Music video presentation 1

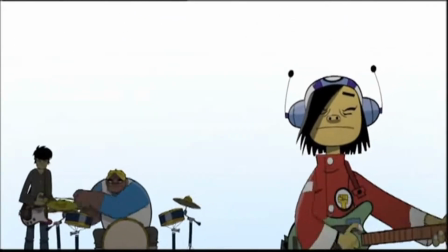(0:22)
The video for Clint Eastwood by Gorillaz is an animated video. The Gorillaz are an alternative rock band and this video isn't very interpretive.
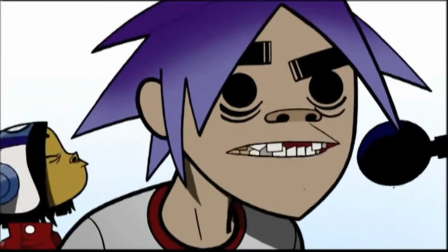(0:30)
The visuals are of them performing and there isn't any visual interpretation of the song.
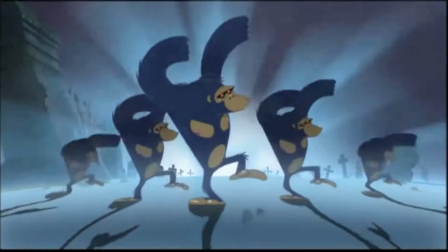(0:35)
There is text at the start with the band's name letting viewers know what they're listening to And there is reference to Michael Jackson's song Thriller in this video as there is the Thriller dance in it.
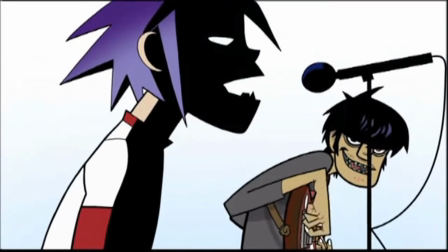(0:44)
This is a link to Michael Jackson. In this video there is no cutting to the beat.
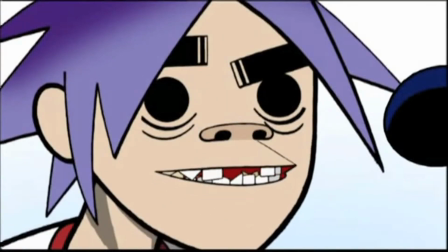(0:50)
Although at the start when the music first begins the characters are nodding their heads along with the music, acknowledging they are playing the music that we are listening to.
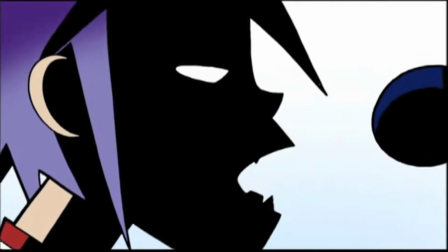(0:57)
Audio is lip synced in this video by the cartoon character singer. There is also a multi image in the video.
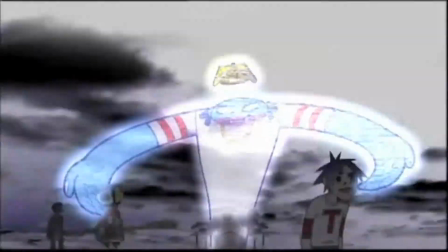(1:02)
When they are performing they have shots of different people in the group as it switches to each member of the band as they perform.
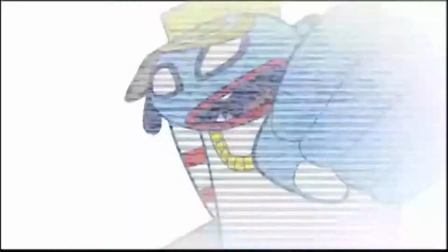(1:08)
There is lots of different angles in this video. In the first half of the video there is more close up shots and mid shots of the members.
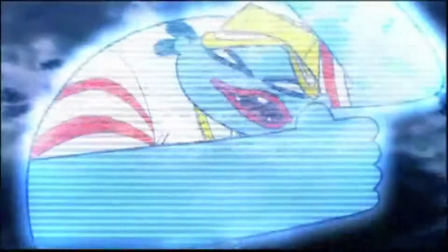(1:15)
In the second half of the video with the dancing gorillas there is more long shots and extreme close ups.
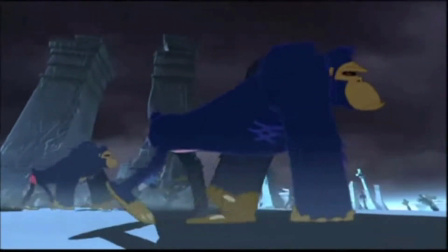(1:21)
Tracking shots and panning shots are used when the rap verse is playing. There is panning shots of the dancing gorillas.
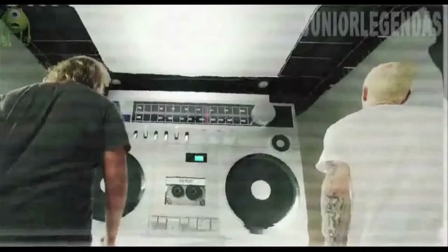(1:33)
Eminem's music video for a recent rap song called Berserk is a use of advertising as the release of
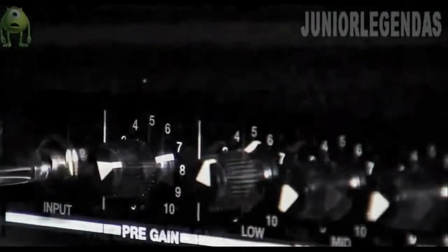(1:38)
the video was used to promote Dr Dre Beats headphones and there was a separate advert made with the use of this video.
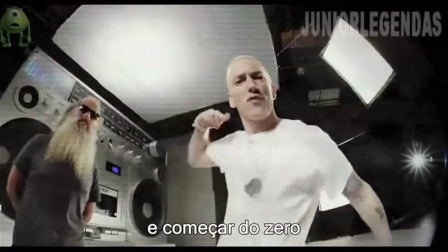(1:44)
This video doesn't use many lyrical interpretations apart from when the song has a DJ scratching effect and in the video Eminem is doing an impression of it with his hands.
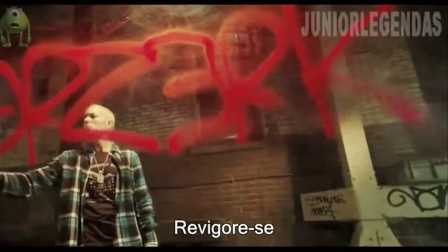(1:53)
Extensions are used when Eminem sprays the song's name in front of the camera and we see it on the screen. This effect gave the impression he was directly painting onto the camera.
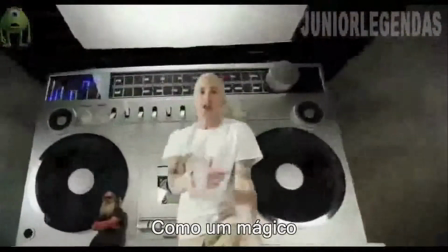(2:01)
There is links to other artists in the video, not necessarily because of the song, because they don't feature in it,
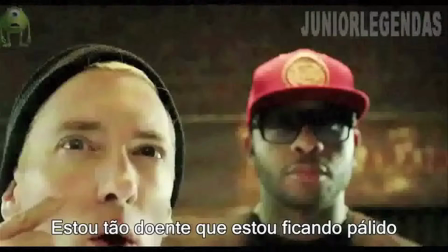(2:07)
but maybe to show that the artists are collaborating together and to bring fans of other artists in. Kendrick Lamar is in the video for a small part lip syncing Eminem's lyrics.
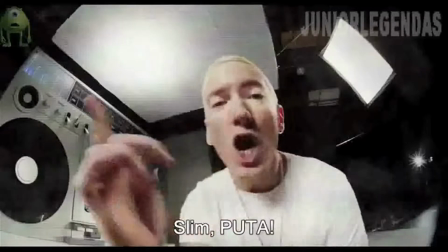(2:16)
When editing, they put cutting to the beat in the video.
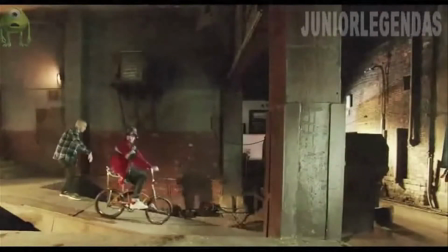(2:19)
There is a part when someone is riding a bicycle and the editor reversed the clip and played it over the DJ's scratching effects used in the song.
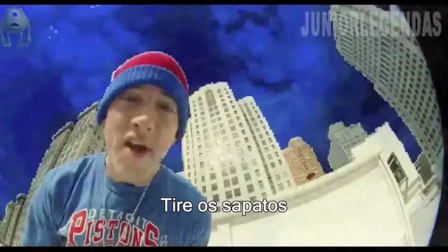(2:27)
This is very relatable to the genre of rap music, rap.
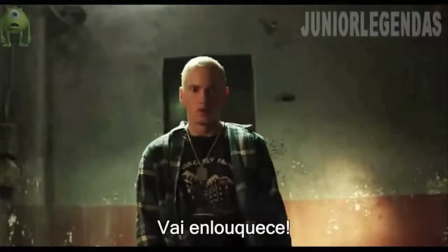(2:32)
Eminem mimes the song and so do other people he uses in the video like Kendrick Lamar. None of it is done live.
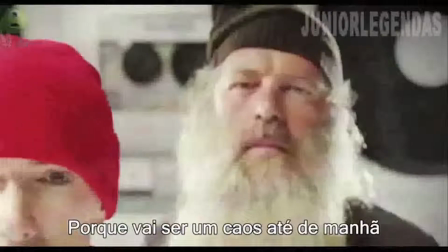(2:39)
There is lots of different camera shots and angles used in the video. Extreme close-ups are the most frequent when Eminem is rapping straight to the camera from a low angle shot.
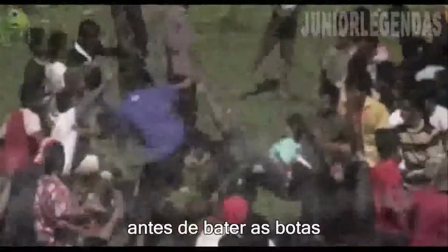(2:47)
This gives us the impression that he is dominant to the viewer. A green screen would have been used for parts of the video where the background is a stereo.
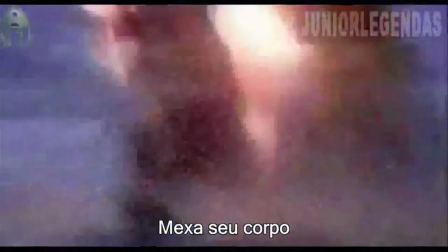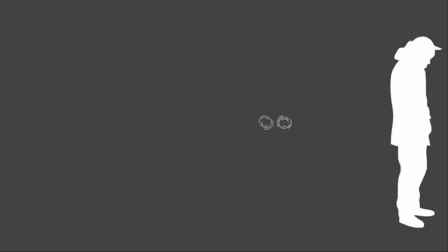(3:00)
Reggie Snow's song Medlin Loops is very interpretive. The video is short animated clips that are interpretations of the lyrics. The clips are multi-image and this is throughout the complete video.
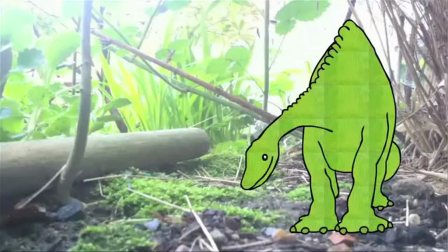(3:10)
There is an extension at the start of the video with the text of the song's name and there is links to other artists Crave and Jesse James are featured on the track.
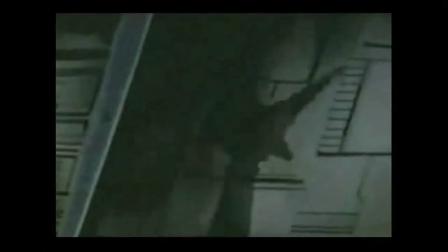(3:19)
They are in the video as animations and their verses are playing in the song.
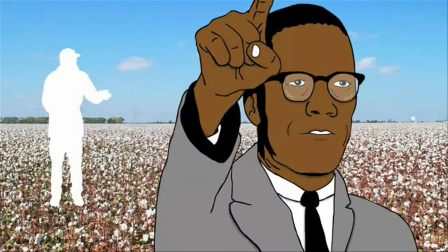(3:23)
The video is animated and the animations of clips are of them performing and lip syncing to the song.
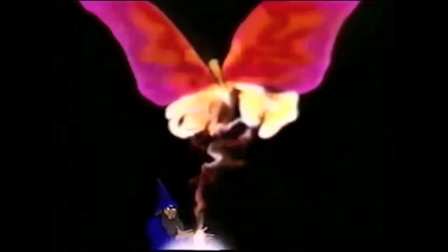(3:28)
There is use of multi-image because the clips switch continuously throughout the video. The main camera shot is a mid shot.
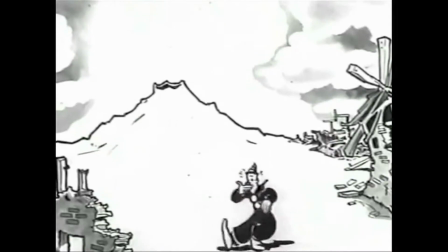(3:35)
There is a few close ups and long shots but there isn't any low or high angled shots. This keeps a continuous pace going on throughout the video because the angles don't change.
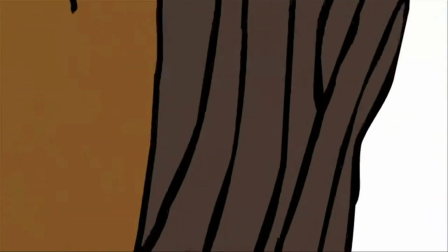(3:45)
These three very different music videos are examples of the different styles and techniques used in different genres of music and different types of music videos.